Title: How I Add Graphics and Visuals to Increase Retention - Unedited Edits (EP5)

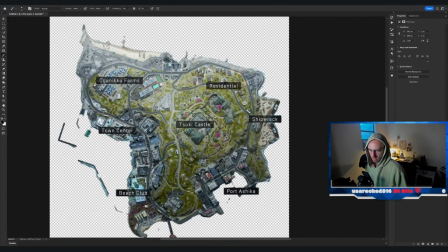(25:45)
um essentially what happens in the video right i think i'm sorry if i'm i know i'm repeating myself a bunch and i apologize for that but we have opening 10
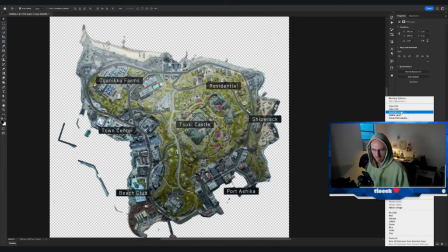(25:53)
seconds we have the digital display screen Zach says welcome back to Ashika it's fun and now we're delivering on the promise of the
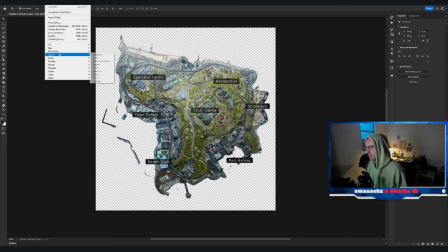(26:02)
guide right so back to big picture we're still trying to make the video fun and engaging but we want to make sure we're still providing that information
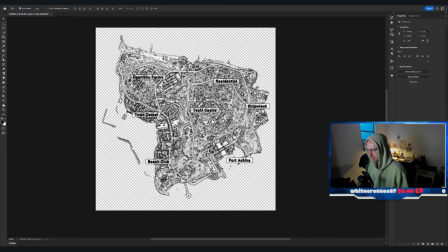(26:10)
so the next thing that he says are these are some of the POIs the points of interest these are some areas that you can look to
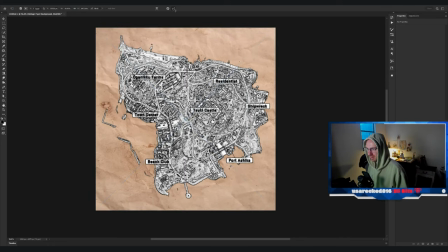(26:18)
find on the map so if you're dropping in here's some some cool areas to look for
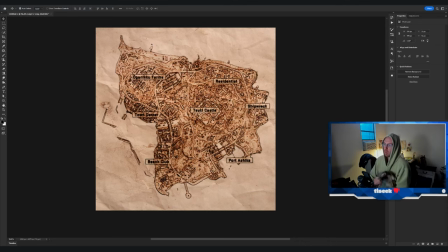(26:27)
and oh there's my dog that's miss sadie she's my doggo she is extremely needy but we love her
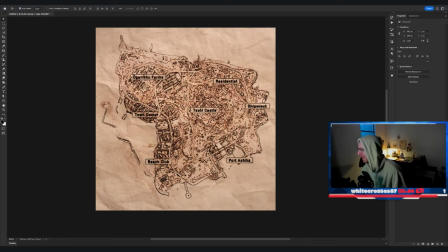(26:34)
also side note do you guys judge me that i'm wearing glasses i feel like i'm being judged while you're
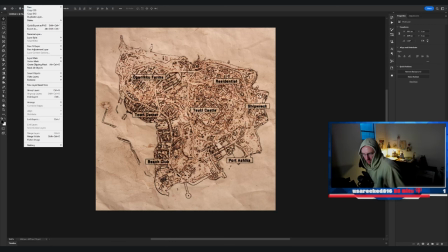(26:39)
watching me with the glasses on but anyways um instead of
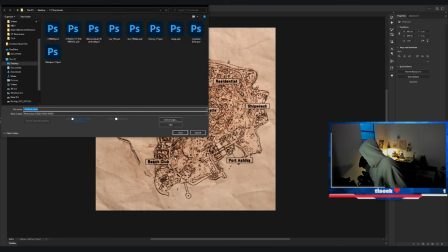(26:44)
um just talking about the POIs I wanted to show a map of them
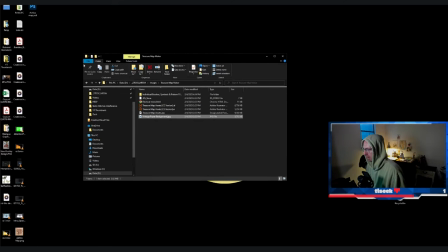(26:49)
and instead of just showing a like the normal default
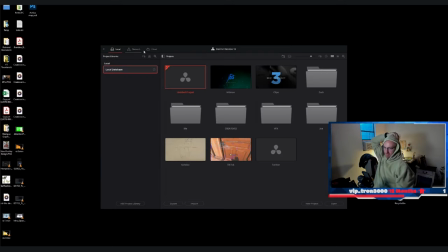(26:55)
map that everybody is using to display to continue along with
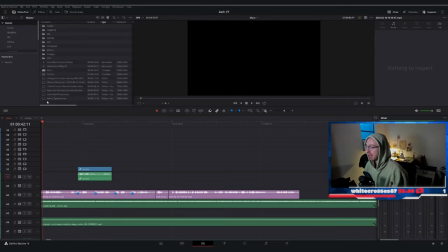(27:00)
the thought of discovering this island and you're visiting the island what I try to do
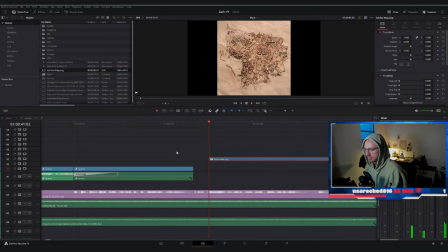(27:06)
is make this almost like treasure mapping treasure map looking version of a sheikah and it ends up looking okay it's pretty pixelated when you start to zoom
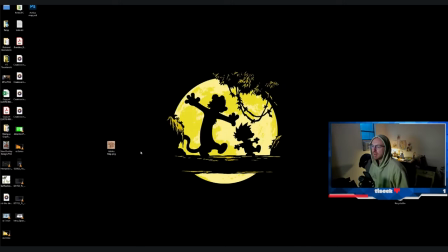(27:18)
in and i think i am going to add some um paper tearing to the edge
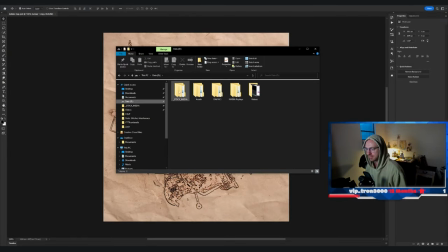(27:23)
using a paintbrush that i have but essentially all you do is you add you add whatever background you'd like it to overlay to desaturate
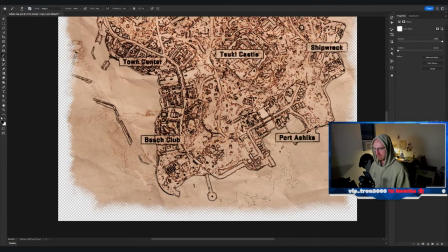(27:35)
your image after it's already been masked out and then the filter that you're
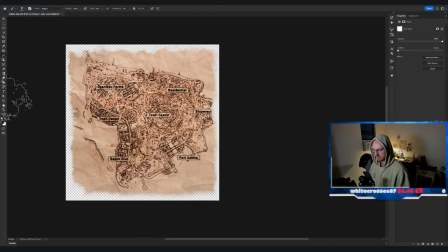(27:40)
looking for is stylize and find edges and then once you find the edges it'll it'll generate an outline and depending on
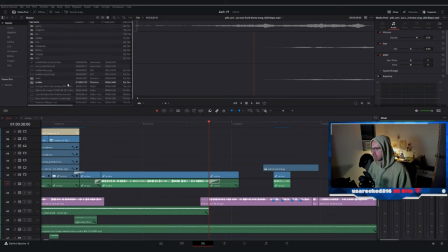(27:50)
uh what the ratio is between black and white long lines excuse me you
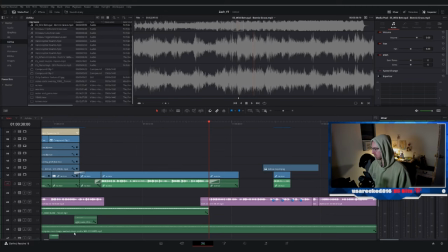(27:55)
might have to invert it which is what i did and then you just change the composite mode and
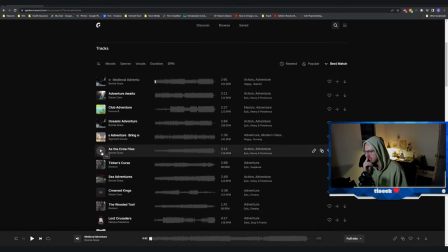(28:00)
you kind of have an outline over line out outline over line random an outline overlay
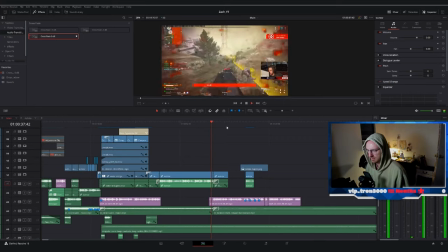(28:09)
excuse me excuse me um but yeah i actually it's surprising how much
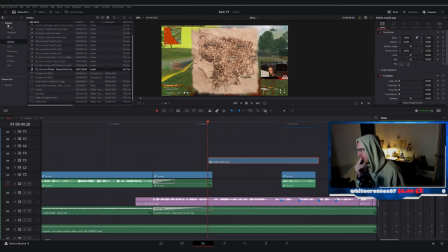(28:16)
time i end up spending in photoshop i am not a big adobe person but i love photoshop i end up using it a lot just to make quick, simple graphics and cutouts. I think that's something that isn't considered a lot for people that are editors, even if you're, you know, like a content creator.
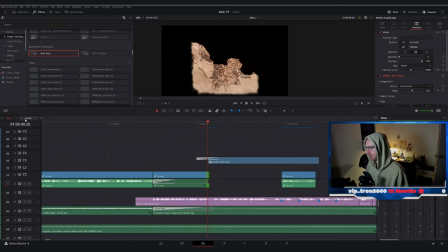(28:37)
A lot of times the assets that go into a video aren't provided and you kind of have to make them yourself.
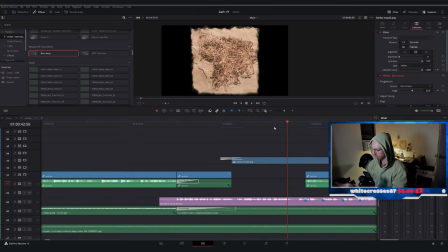(28:45)
You either got to get them from Envato or you're going to make it yourself.
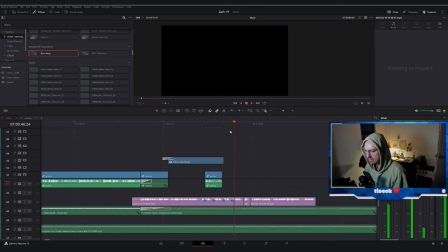(28:49)
And so for this one we made it ourselves and i feel like it helps add to the aesthetic of the video
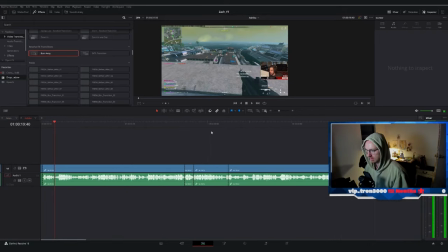(28:56)
continuing on with some of the uh the jungle jungle type theme so
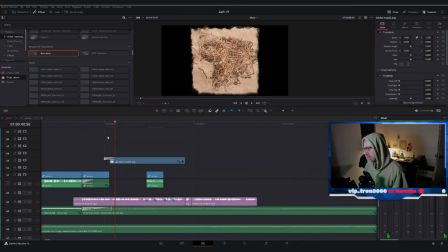(29:01)
yeah i i think if i had more time i really need to figure out how to make this look
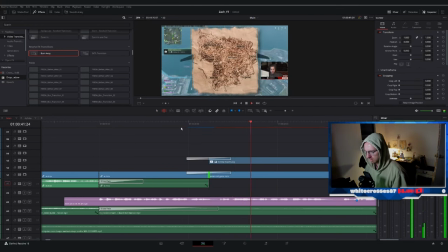(29:07)
cleaner but overall i think it looks fine And I wanted to
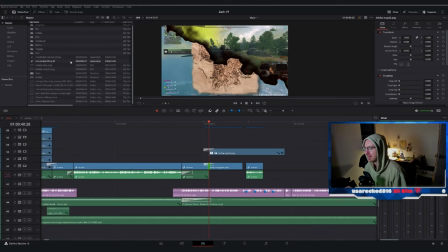(29:14)
do a paper tear rip transition to bring on the map. But I end up saving that transition for a later part of the video when we display the loadouts.
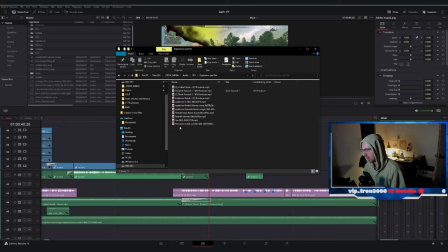(29:28)
And I think I recorded me doing that. I'm not sure. But I think I did. Instead, what we do is this burn away transition. It's a standard transition in DaVinci, but it seemed appropriate for this particular thing, you know, paper burn, all that good stuff.
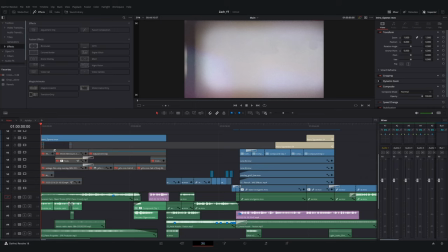(29:45)
And with that, we are back to me just working in silence, staring at my monitor in alone space.